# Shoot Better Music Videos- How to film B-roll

What's up I'm Tyler Casey and today I'm going to be talking about how to master b-roll footage for your music videos.
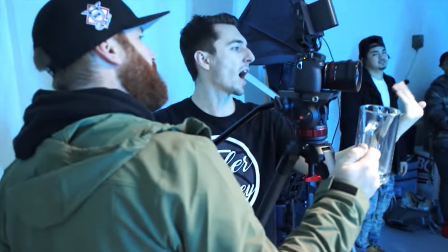9s
If this is your first time watching my channel here I post behind the scenes of my music videos I break down some of the music videos I shoot and I talk about some film gear. So let's get into the basics of b-roll. So when I mention b-roll today pretty much what I'm going to be talking about is any extra footage that isn't performance takes in your music videos.
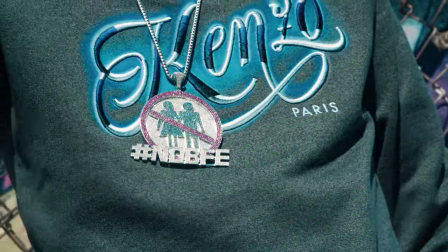27s
The reason we use b-roll and cutaways in music videos is so that it doesn't get boring watching the artist perform the entire song. There are some music videos that don't use any or very little b-roll and there's some music videos that are very b-roll intensive. So I'm gonna be going over different ways that I get b-roll. So the first way that I get b-roll is using slow motion. There's a couple ways to do this. The first way is you record in slow motion whether it's 120 frames per second or 60 you record your performance.
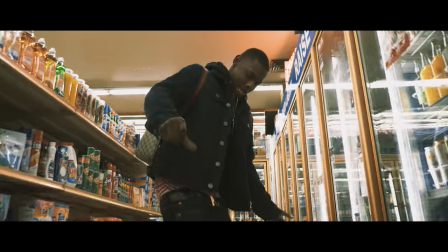54s
This way at any moment you can slow down your performance take and use it as a b-roll shot so this is if someone's dancing or maybe something crazy happens in a performance you also cover yourself with slow motion so you can double this as b-roll as well another way i like to get b-roll too is just perform the song again without the artist singing you record in slow motion then you have lots of extra hand movements gestures things of that nature maybe them just vibing or dancing to the song or let's say you have dancers you can do another take of just people dancing in slow motion. When you're playing back the song, it's always a good idea to turn it down a little bit so you can direct them to do lots of different things. Like, let's say they have a bunch of money on their lap, you can say, pick up that money and start counting it.
Alright, now throw the money.
You can direct them to do what you want in these B-roll scenes.
Alright.
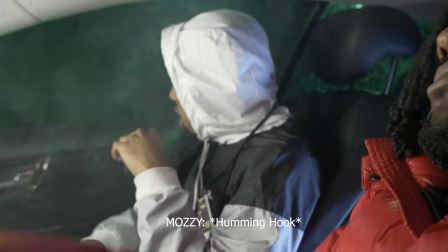101s Let me get him smoking. This is slow motion. Alright.
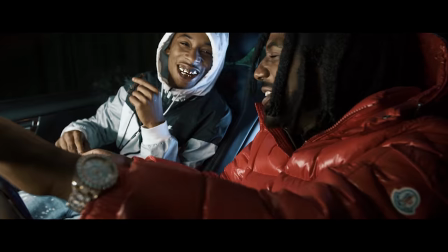109s Yeah, let me get one more like a little handshake like he just got in let me see the chain one more time Just so we have wrapped instead of jewelry
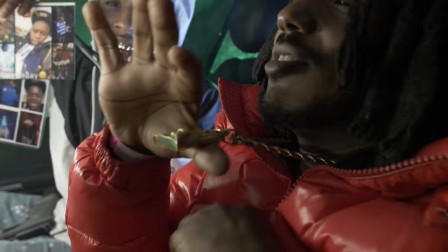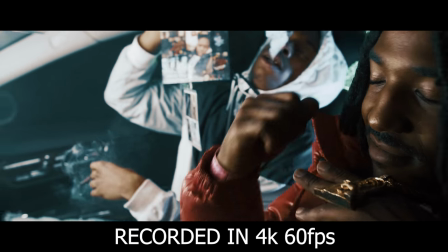120s
It's good to turn down the song so they can hear you and they don't start singing again another tip for b-roll is don't overuse slow motion as well this kind of contradicts my first one it's always nice to use just 24 frames per second so you get that cinematic look you can shoot in 4k if your camera doesn't shoot 4k slow motion so you get the best quality possible. So another tip that I have is tell a story.
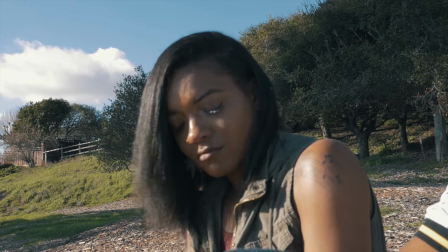141s
This is where you could tell the story that your artist wants to tell with the song where you as a director can really dig in and you can create a side story.
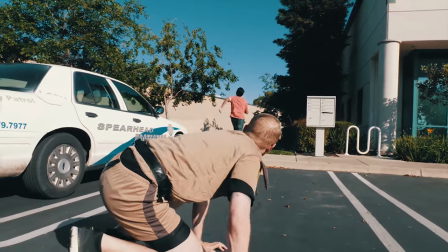149s
There's all types of ways to get b-roll. So let's say you have a driving scene and maybe these people are off to do a robbery while the artist is performing and you cut back and forth to these. There's always a way to tie in your performances to your storyline. So if you have a storyline that's a lot of b-roll and you can really tie that in.
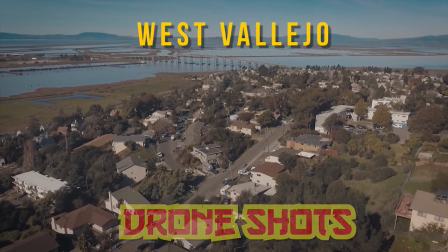165s
Another cool way to get b-roll is also using a drone drone shots are a great way to tell your audience where you are what the locations like really give a feel for where you guys are at for this particular scene don't overuse drone shots but if you can use them in creative ways definitely use them another b-roll tip that i have is use props so there's plenty of props you can get sometimes your artists will already have these and
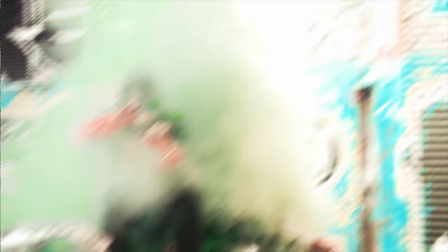186s
sometimes you could think of these in pre-production things that i've used are smoke bombs prop money prop guns really anything that relates to
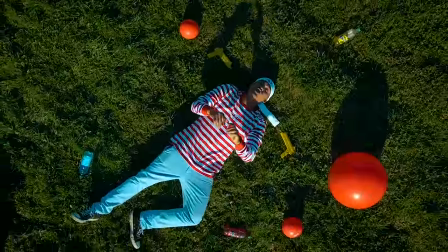194s
the song you just have to be creative with this. Amazon and secondhand stores will be your best friend when looking for props.
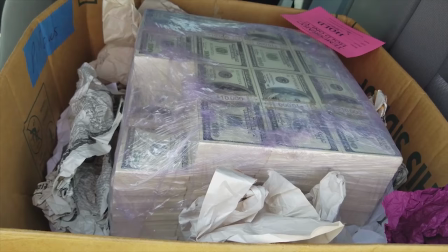200s
There's also prop houses as well. I've went and picked up a big block of money from there so definitely get creative when it comes to looking for props.
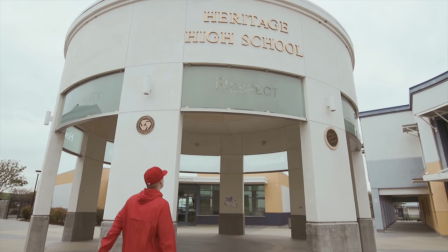207s
Lastly there's just a handful of other ways that I like to get b-roll. I like to show people walking into the location and really capturing what the location looks like, what it feels like, getting close-up shots of things that the artist may do and just trying to direct them in different ways.
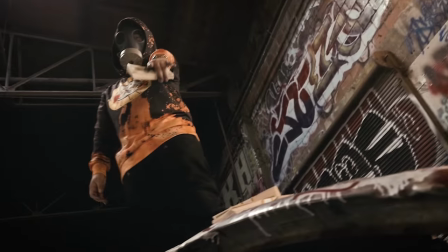221s
You can show environmental mental footage, whether there's graffiti on the wall. Definitely use reverse shots.
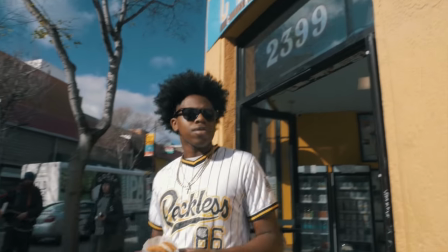227s
So basically your artist looks at something, then you show what your artist is looking at. This is a very useful technique. There's definitely lots of ways you can go when shooting b-roll. Let me know some of the ways you guys use b-roll in the comments below. And make sure to subscribe to my channel so you guys can check out the next video I shoot. I'm Tyler Casey and I'll catch you guys next time. Thanks.